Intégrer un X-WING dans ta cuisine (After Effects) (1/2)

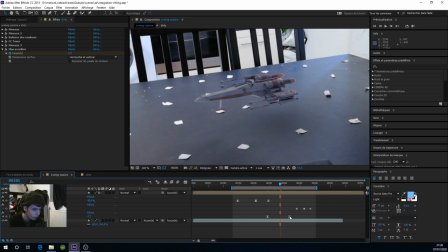[24:15]
Là, on est déjà trop net, là, on devrait déjà être flou, là. Voilà. Et du coup, après, le vaisseau redevient net ici,
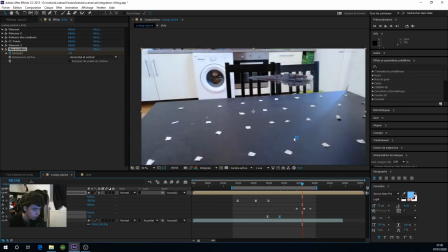[24:23]
quand on… à ce niveau-là ici, il va plus vers le vent. Et de toute façon, on voit que la netteté est revenue vers l'avant.
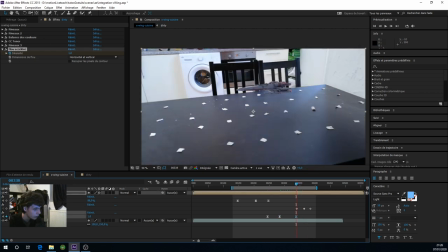[24:33]
Donc du coup, ici, on va faire une petite clé au niveau du flou et dire « Ok, très bien, ici, tu te remets net, s'il te plaît.
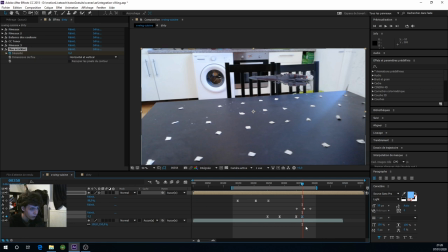[24:40]
» Enfin, pas parfaitement net, mais à 0,2 par exemple. Et du coup, on aurait quelque chose de plus cohérent.
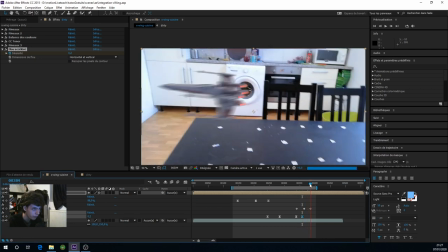[24:45]
D'accord ?
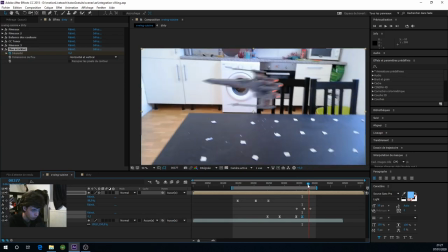[24:47]
Et là, on perd carrément la netteté, je pense, quand il part Puisque de toute façon, la netteté va aller sur l'arrière-plan, du coup, ici
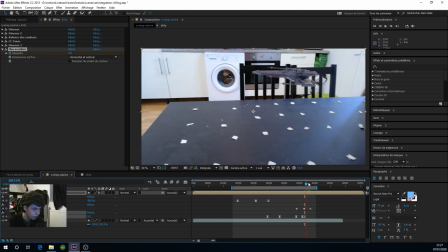[24:57]
Donc, du coup, on peut en mettre une clé là Et là, sur la fin, hop, je pense qu'on peut vraiment y aller sur le flou
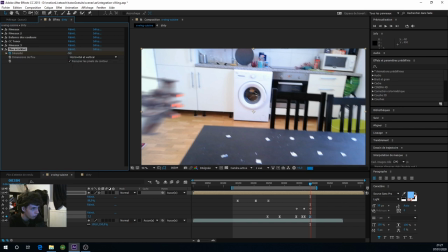[25:04]
Hop, on va bien répéter les pixels pour pas qu'on ait de petites bandures, ici Et du coup, je pense qu'on peut être à... Ouais, 3 pixels, ça me paraît bien
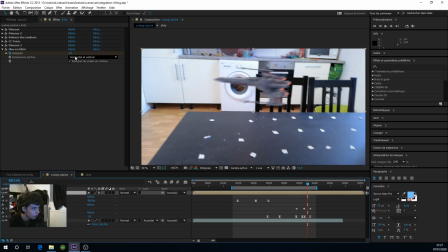[25:17]
pas trop flou. C'est pas un peu flou du coup là, donc on va le mettre à 1. Voilà.
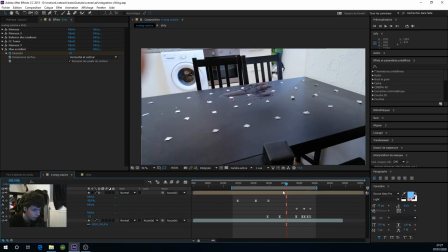[25:25]
Autre chose aussi, ce qui va être important, c'est de prendre notre vaisseau et en fait, on va essayer d'encore plus le rendre plus cohérent dans la vidéo en recontrastant le tout. Donc du coup, en venant mettre un calque d'effet qui va gérer le tout.
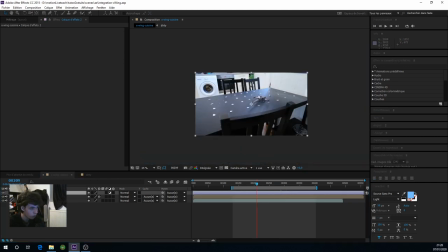[25:43]
De toute façon, en En plus la vidéo en soit est assez dégueu puisque c'est un téléphone, c'est vraiment très pauvre en termes de couleurs. Donc du coup on va mettre un petit coup de niveau et un petit coup de correction colorimétrique pour avoir quelque chose d'un peu plus joli.
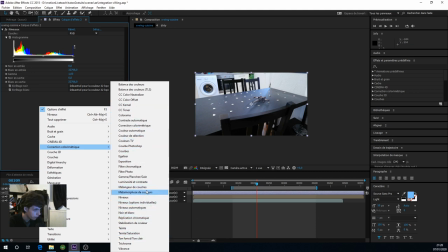[25:58]
Et puis correction colorimétrique ce sera un balance des couleurs classique. Balance des couleurs, où es-tu ?
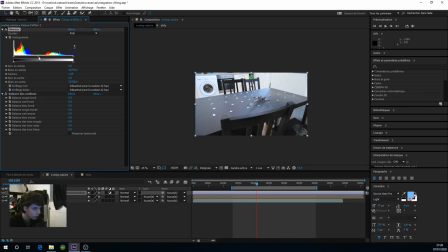[26:06]
Voilà ici. Du coup, hop, en niveau, du coup, on va essayer de forcer un peu la couleur et boucher, je pense, un petit peu plus les blancs.
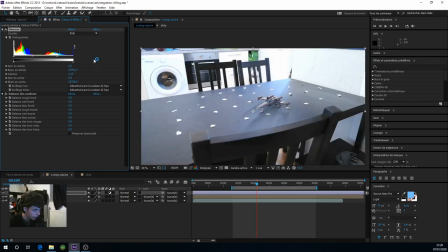[26:15]
Voilà. On va voir quelque chose de mieux. Attention, en faisant ça, souvent, ça fait ressortir les défauts de votre intégration. Donc, si votre vaisseau est mal intégré, ça va se voir. Peut-être un peu trop bouché.
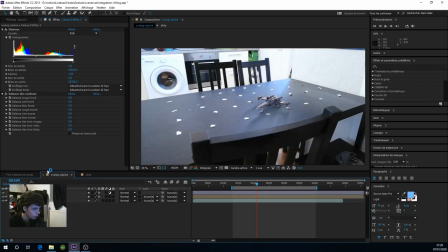[26:30]
Voilà, c'est un peu mieux. Et aussi on va du coup Je pense mettre Un peu de De jaune dans tout ça Parce que c'est quand même sacrément bleu Voilà un truc un peu plus comme ça Peut-être
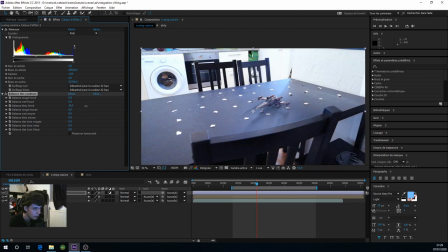[26:49]
Peut-être un peu plus de bleu Dans les foncés on va dire Voilà et c'est un peu plus de jaune Du coup donc de rouge
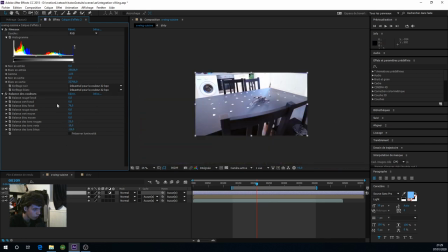[26:57]
Dans l'éclair Peut-être un truc un peu comme ça Faut voir Ça peut être un peu mieux
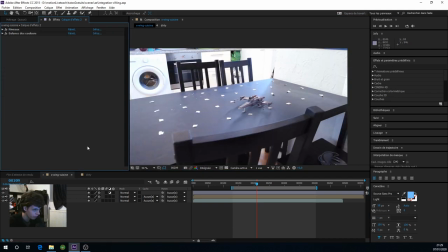[27:07]
voilà voilà et du coup ça me paraît pas trop mal à la fin on va mettre un petit coup de sharpene sur le tout pour forcer les contours de tout
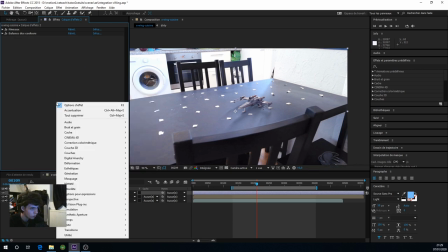[27:16]
ça va accentuer un peu le tout hop netteté plus net
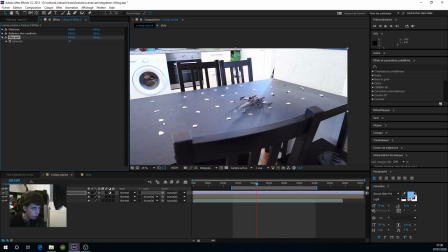[27:23]
pas trop fort un petit 40 voilà ça rend l'image un peu plus jolie quand même et aussi on va
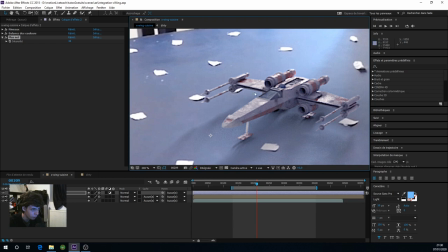[27:31]
ouais du coup Le problème c'est que ça force pas mal le vaisseau donc on va peut-être le mettre à 20 Voilà, et on va aussi mettre du coup un grain sur tout pour vraiment unifier l'image Plus net j'ai peut-être pas envie de le mettre pour le coup Je sais pas, je trouve que ça fait ressortir le vaisseau et le grain qu'il y a pas sur l'image en dessous
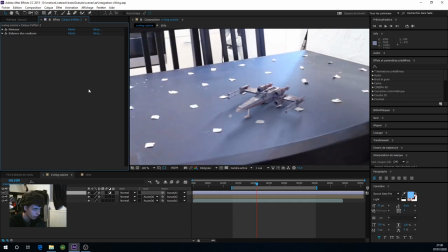[27:50]
Non on va pas mettre de sharpen
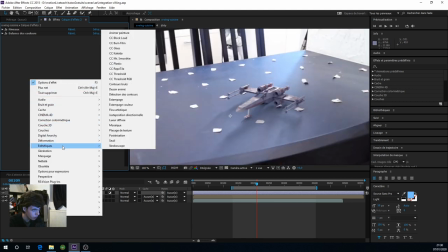[27:55]
Et par contre on va venir mettre un grain sur le tout pour pouvoir unifier un peu l'image pour vraiment avoir le truc qui soit bien composé d'ensemble.
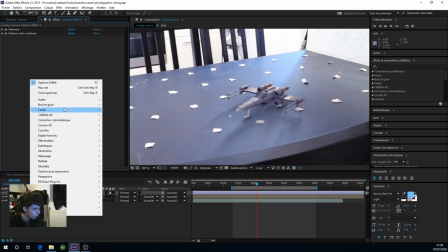[28:03]
Le grain va venir unifier les deux images en fait, et ça marche assez bien souvent. Donc ici, bruit et grain, bruit. Ici, on va venir mettre un bruit. Alors évidemment, on ne va pas mettre un bruit à 14%. Alors moi, je n'aime pas trop la couleur à chaque fois dans le bruit, donc je m'enlève.
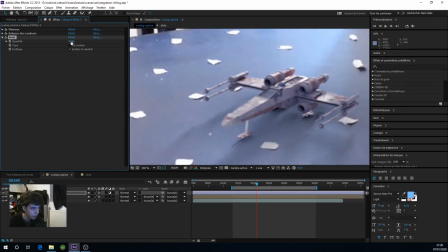[28:17]
Et c'est l'ordre de quoi ? 2% peut-être ? 3% maximum.
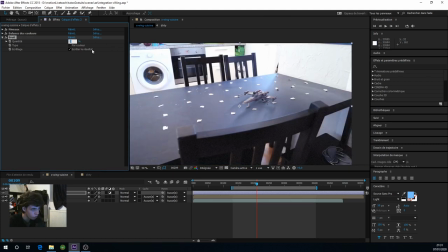[28:24]
2%.